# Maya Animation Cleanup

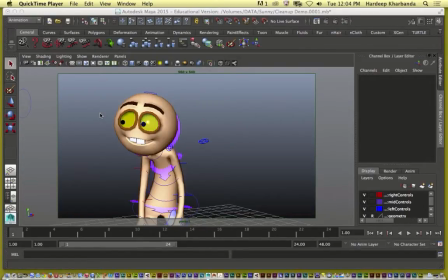(0:00)
Alright, so we are ready to clean up, and what I have here is a very simple short animation made up of three poses,
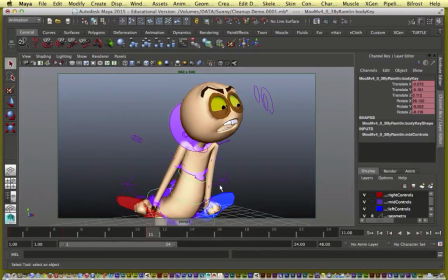(0:15)
just three poses of this character doing a take.
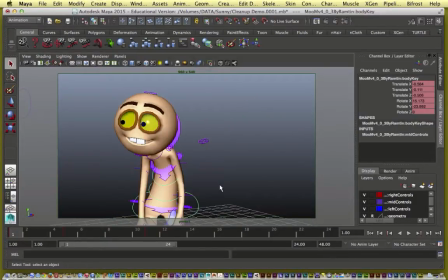(0:20)
And right now these poses are stepped, so there are no in-betweens.
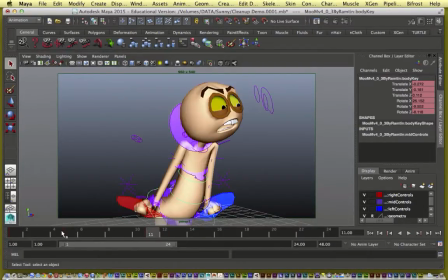(0:27)
And what I'm going to show you here is how to take this and clean it up, add the in-betweens and make it look better.
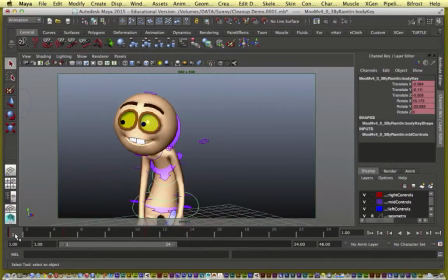(0:36)
So for one thing, I would never go straight from here to clean up in my normal workflow. I would add a few breakdowns just to define how the character is going to get from here
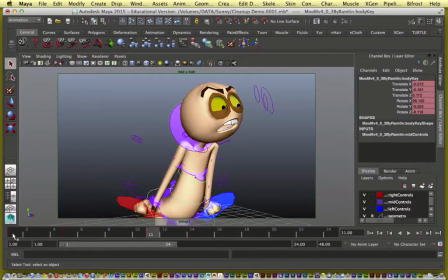(0:49)
to here and then from here to here. And you'll see why. As I get into this, you'll see why we need more breakdowns.
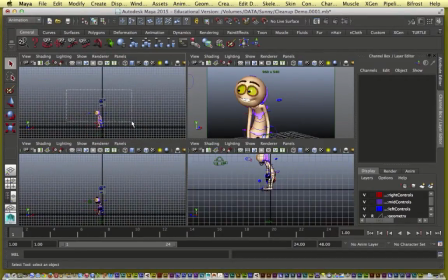(1:02)
When I start clean up, first I'll select all the controls of the character,
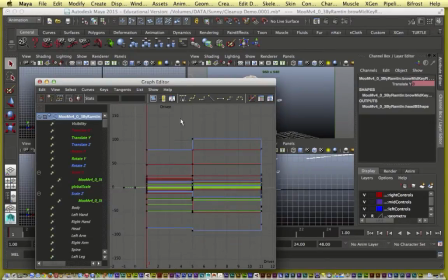(1:11)
go into the graph editor, press F to see all the keyframes, and now you notice all the keyframes are stepped.
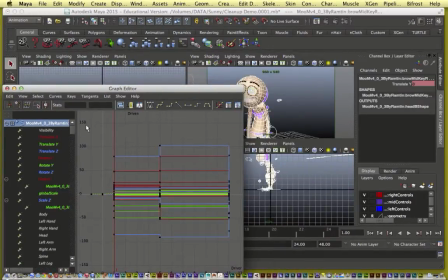(1:19)
There are no in-betweens here. So I'm going to select all the keyframes, and as a first step, I'm going to go from stepped keys to linear tangents.
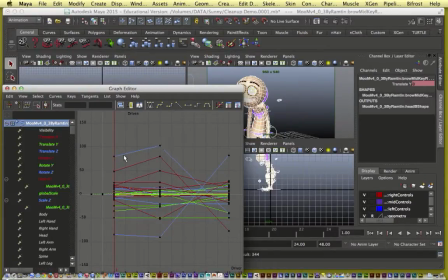(1:39)
What linear does is it takes a straight line in between from pose A to pose B and then pose B to pose C. The simplest way to transition from one pose to the other is just a straight line average.
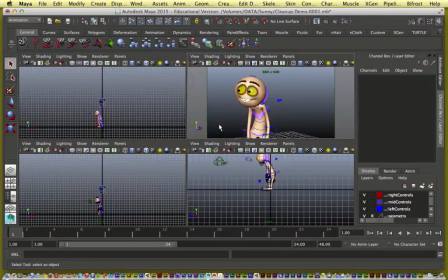(1:55)
So this is what I get with linear tangents.
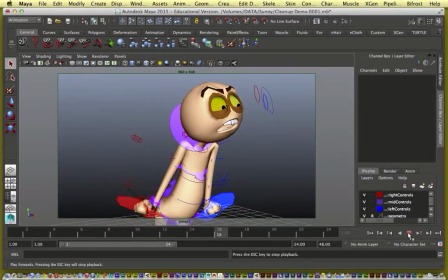(2:03)
So as you can see, I've got in-betweens, but they don't look very good. Let me show you.
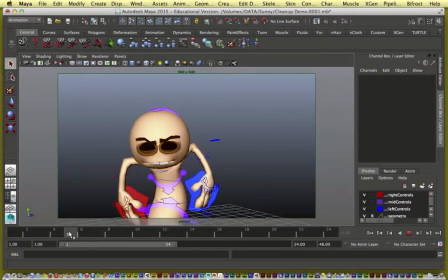(2:09)
You see weird stuff happening with his eyes already.
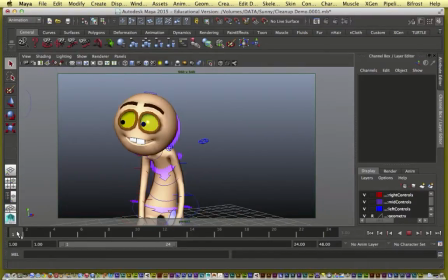(2:16)
That's one. The other is every part of the body starts and stops the movement at the same time.
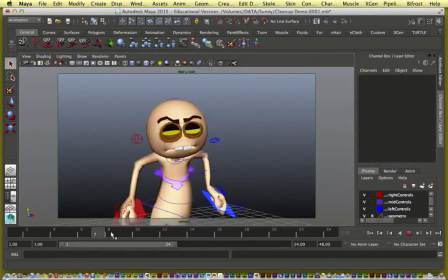(2:22)
It looks very mechanical. Every part of the body hits the pose at the same time.
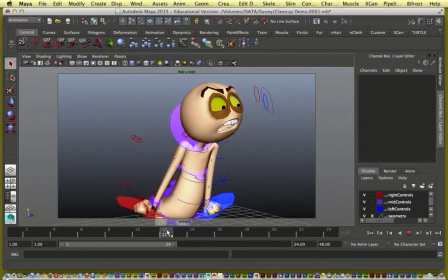(2:29)
And that's just not how we move. That's just not natural. This is one of the reasons we add a lot of breakdowns.
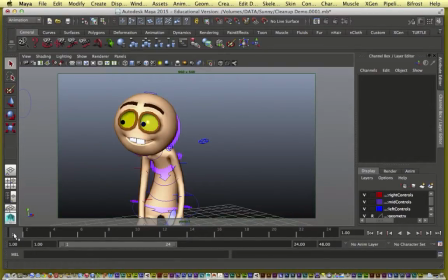(2:36)
Because in reality, when people move, our whole bodies don't start and stop moving at the same time. We have staggered actions. We have lead and follow. Our head may start the action. In this case, because he's doing a take, his head may turn first and the rest of his body may follow later.
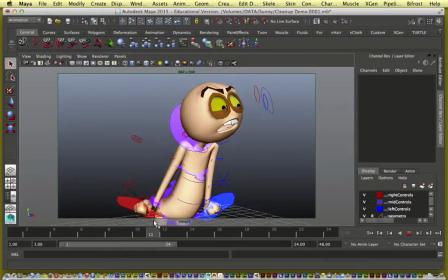(2:54)
His hands or arms may be the last ones to hit the pose.
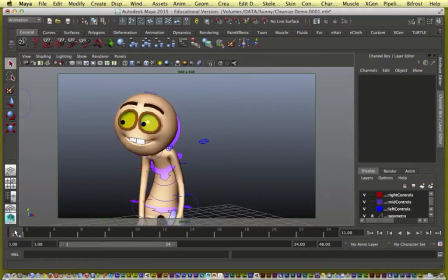(2:59)
This is the whole reason we need breakdowns, or one of the biggest reasons. The other issue that you'll see is, as I play this, watch the timing.
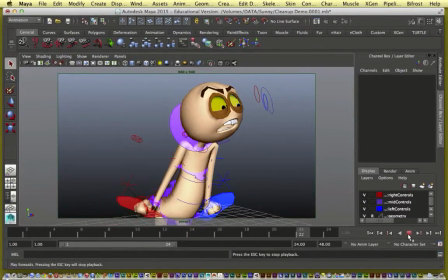(3:13)
The timing is very bland, it's too smooth,
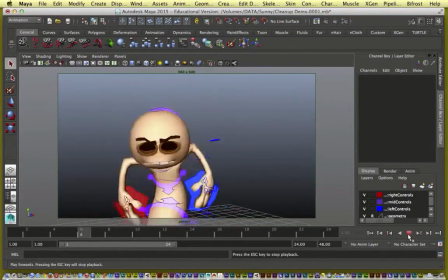(3:18)
it doesn't have the punch that you would expect from this kind of action, like a take.
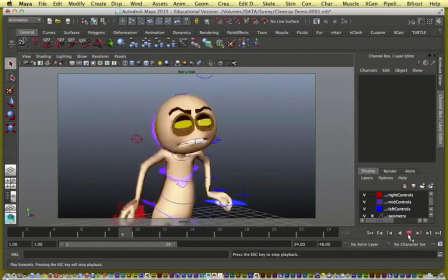(3:23)
You would expect this take to be very snappy, very fast, but because of the linear in-betweens, we're not getting that.
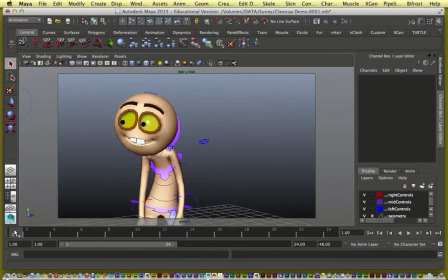(3:32)
So that's another reason to add a lot of breakdowns before you go to clean up, because you can define the timing more precisely. But what if you're in this situation?
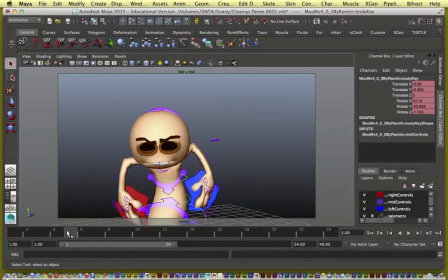(3:42)
You don't have the time, or you slacked off on your breakdowns and you're going straight from your key poses to clean up.
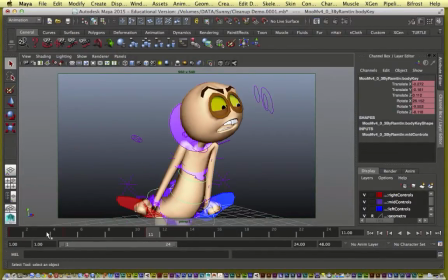(3:51)
Then what do you do? So we're going to have to add some keys here to break this down as we go.
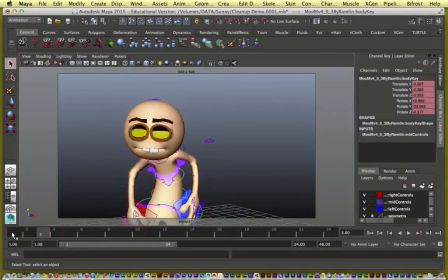(3:56)
That's going to be part of our cleanup because we started off with just the key poses.